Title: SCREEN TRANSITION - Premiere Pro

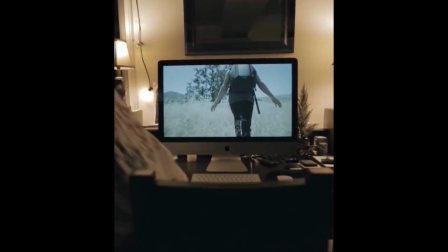[0:06]
is up, you guys? My name is Selena, and today's going to be a tutorial showing you guys how to do this computer transition.
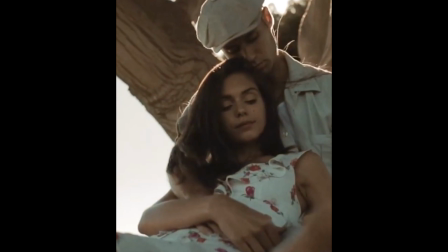[0:13]
And it's pretty simple. If you just watch it through, you can kind of guess how it goes. But I wanted to give you guys some simple tricks that you can use.
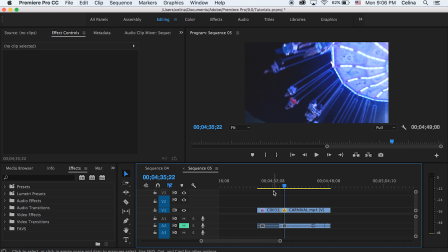[0:20]
So let's get started with the tutorial. So my first clip here has me zooming in on this video that I already made.
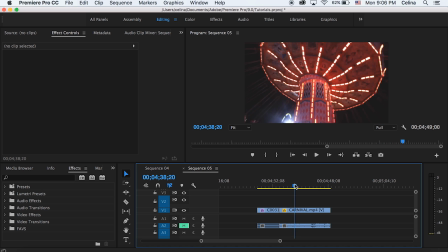[0:27]
So you can just play your clip in full screen or even just export your whole video project and then play it through.
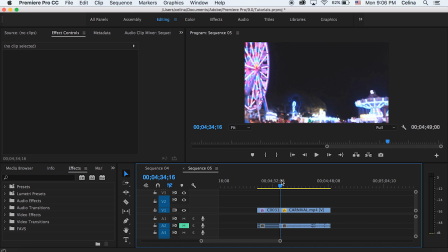[0:35]
So yeah, my first clip is of the laptop zooming into the video clip, and the second clip is my actual video.
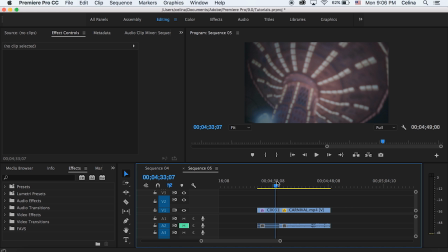[0:42]
So what I like to do is pick a spot in the video where it kind of just like changes clips or something, and then put a marker there so I know where I should match up my clip. So I'm pressing M for marker, and then we're going to go to our actual video and see where that starts. So you can just cut it and figure out where it starts.
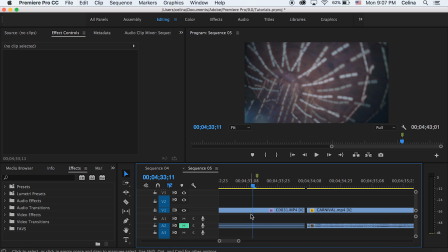[1:00]
And then you can drag your first video clip to the second line, and then drag the second clip underneath.
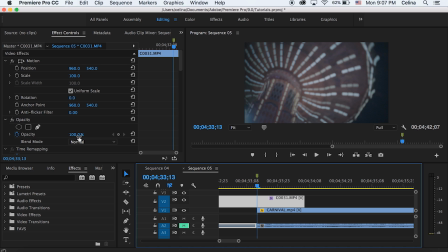[1:06]
And what you're trying to do is match it so that both of the two clips are the same clip at the same timing. So you can change the opacity to like 27% to see if it's actually like matching.
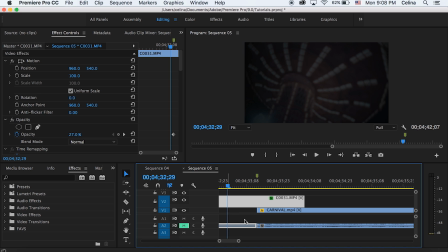[1:18]
And one tip you can use is use the audio. So when you're recording your laptop, you can record the audio of the music. And then if you have the music in your video that you're playing, you can kind of match up the two video clips and then see where the music will blend in.
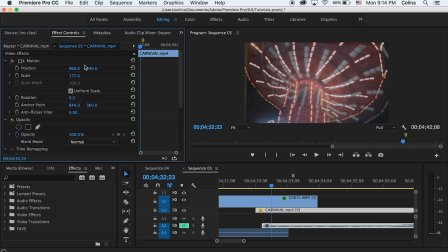[1:33]
So it's honestly going to be pretty hard to kind of match it because you also have to adjust the scale and position. So for the second clip, I'm kind of just matching the scale and position so that it looks like it's exactly the same as my computer clip.
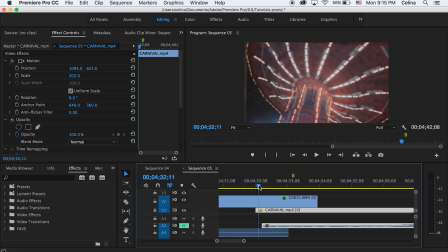[1:50]
Okay, so once you've adjusted the position and scale and rotation, you can go to your first clip again, and then you're going to need to delete the keyframe that you made when you were adjusting the opacity, and then you're going to press the keyframe button at 100%, right where the clip starts to meet the other clip,
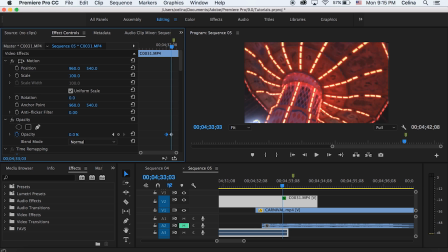[2:06]
and then we're going to go a little bit forward and then just change that to 0%, so it should be kind of blending in.
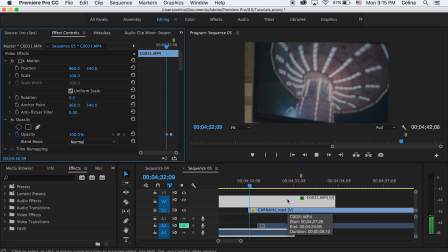[2:13]
And maybe the scale isn't matching up anymore, so you might have to keyframe the scale of the top clip now, and then make it so that it's coming forward to when the transition is happening. So basically this whole process is just matching the two clips so that they go together and then changing the
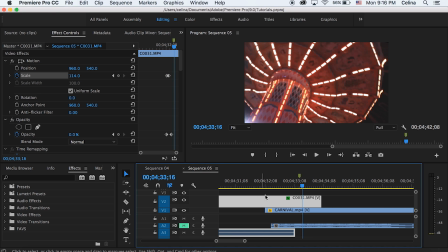[2:30]
opacity to create the cool transition effect. One thing you can use, and TaylorCutFilms did in his videos, were doing like glitch transitions.
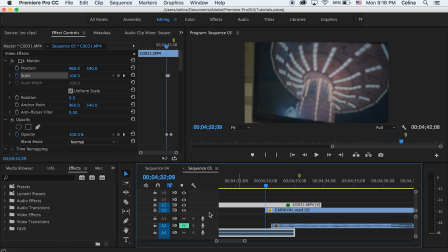[2:41]
So you can do that, or you could add a light leak. So I'm just bringing in a light leak here, and this will create like a smoother transition.
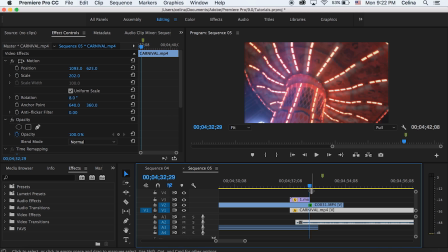[2:54]
And because we did bring the quality a lot lower when we scaled our second clip in and adjust the position and rotation and stuff, after the transition happens, you can press the keyframe button for scale and position and rotation, and then go a little bit forward and then just reset all of those so that
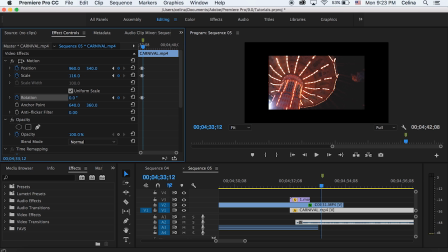[3:12]
it'll go back into its normal quality and what it's supposed to look like.
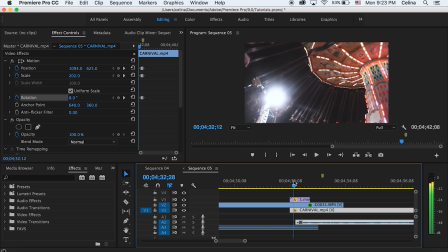[3:17]
And you can make the keyframes as wide as you want, so that the keyframes are happening really fast and you can kind of notice that it's scaling out,
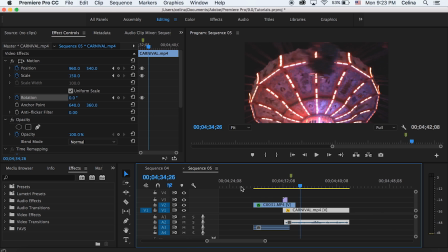[3:25]
or you could spread it out and make it not so noticeable.
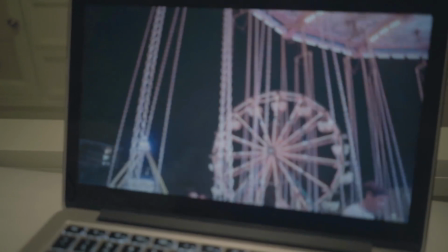[3:29]
So yeah, I just wanted to like kind of explain the effect because I guess not a lot of people understand how it works. So I hope you kind of learned something from this tutorial. Please give it a thumbs up if you did, and subscribe for more videos, and I'll see you guys in my next video. Bye guys.